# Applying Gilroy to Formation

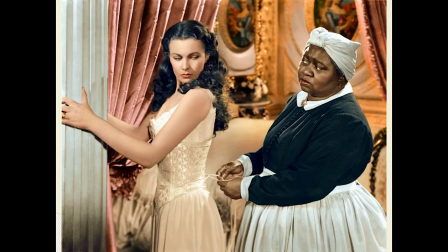(14:17)
Even though the film was produced many years after slavery was abolished the film is frankly quite sympathetic towards slavery and is resolutely racist in its representation of black people. Another thing we also need to consider with the film Gone with the Wind is its very very specific
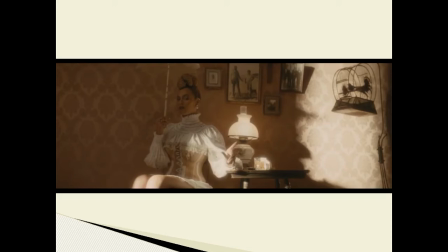(14:37)
costumes which are also made reference to in formation as well. We call this era the antebellum era and these very very elaborate dresses which were worn by the white slave owners are both wonderful and extravagant but also
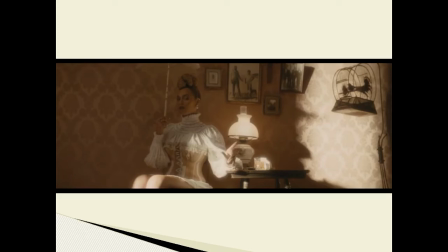(14:54)
have very significant uh symbolic connotations of slavery and of racial hierarchies as well and it is this very symbol which is presented time and time again in the video to formation in this mid shot here we see Beyonce staring directly at the camera.
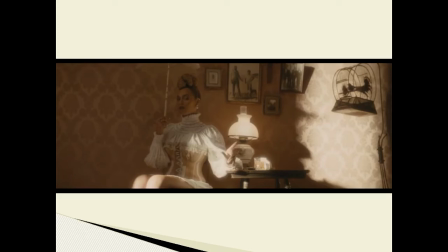(15:12)
Her facial expression connotes not only her confidence but also her displeasure in perhaps seeing the audience but also perhaps being in this situation as well. The lighting of the shot is low-key which demonstrates and emphasises the shadows, perhaps presenting a binary opposition between black and white.
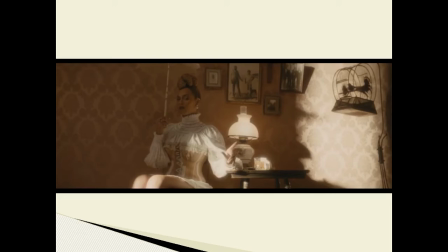(15:32)
The white of her costume again presents a binary opposition with the black of her skin as well, further reinforcing this binary. However, quite clearly, Beyoncé is not a slave owner in this video, and she's surrounded with images of black slaves behind her.
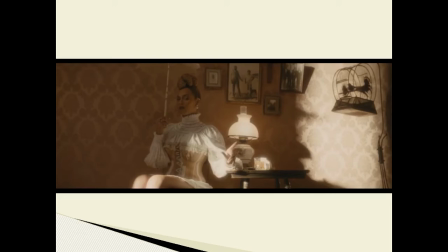(15:49)
This idea can be explained by the idea of cultural appropriation. By wearing the costume of her oppressors, Beyoncé is taking this symbol and is taking over control of it. She is acknowledging the idea and the very reality of black slavery in the South of America,
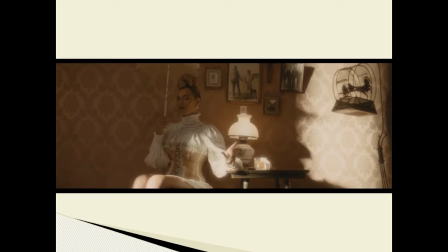(16:09)
but through taking control of these elaborate and beautiful antebellum dresses it allows her to
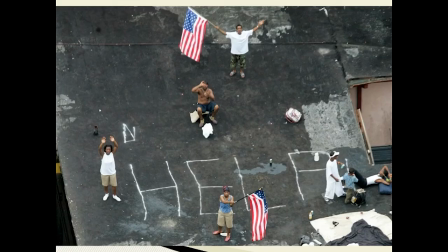(16:14)
reconfigure and to take it in a completely different way these kind of shots as well also demonstrate the poverty and the issues which still exist in south america south of america to this very day and this
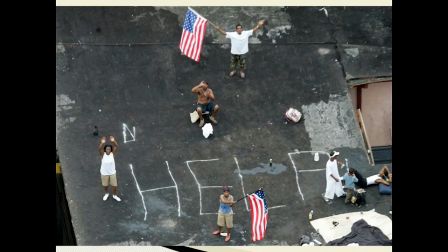(16:32)
shot here taken from an american news broadcast in the aftermath of hurricane Katrina really emphasizes the inequality which still exists in America. This shot here was very much inspired the whole of the video to
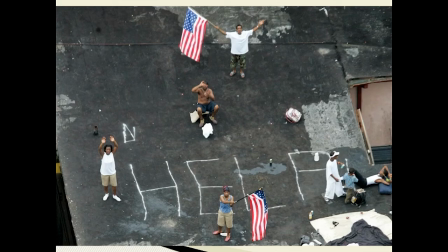(16:49)
Formation which presents us very much this cinema verite collection of different shots. So there's a couple of words we can use here for what Formation is doing. So first of all cinema verite is literally the cinema of truth and this is an an artistic movement
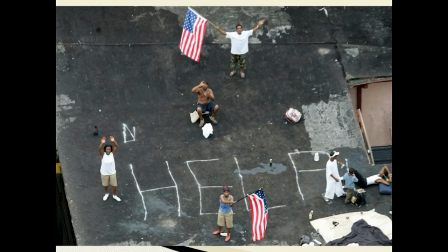(17:04)
where essentially lots and lots of different footage and lots of different styles of footage would be combined together in order to present a really exciting collage for the audience so combining documentary style footage with
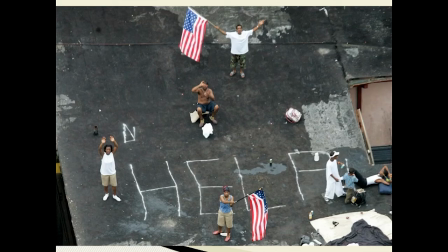(17:20)
narrative style footage this idea that the audience can distinguish between whether or not they're seeing a documentary and this is something which the music video to formation does very well especially in the sense that it actually takes footage from an actual documentary,
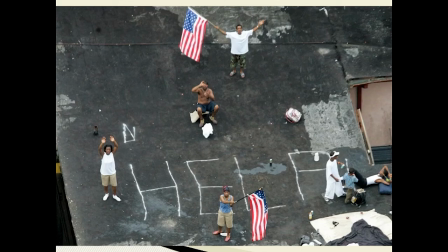(17:37)
i.e. that B-E-A-T, by Anton Begueri. This footage was taken without its permission, however, he doesn't actually own the rights to the documentary, so technically it was completely okay.
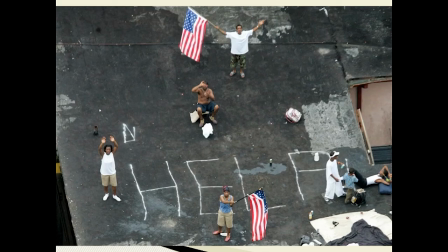(17:52)
Another concept we can also use to refer to formation is, and again this is another French term, the idea of bricolage.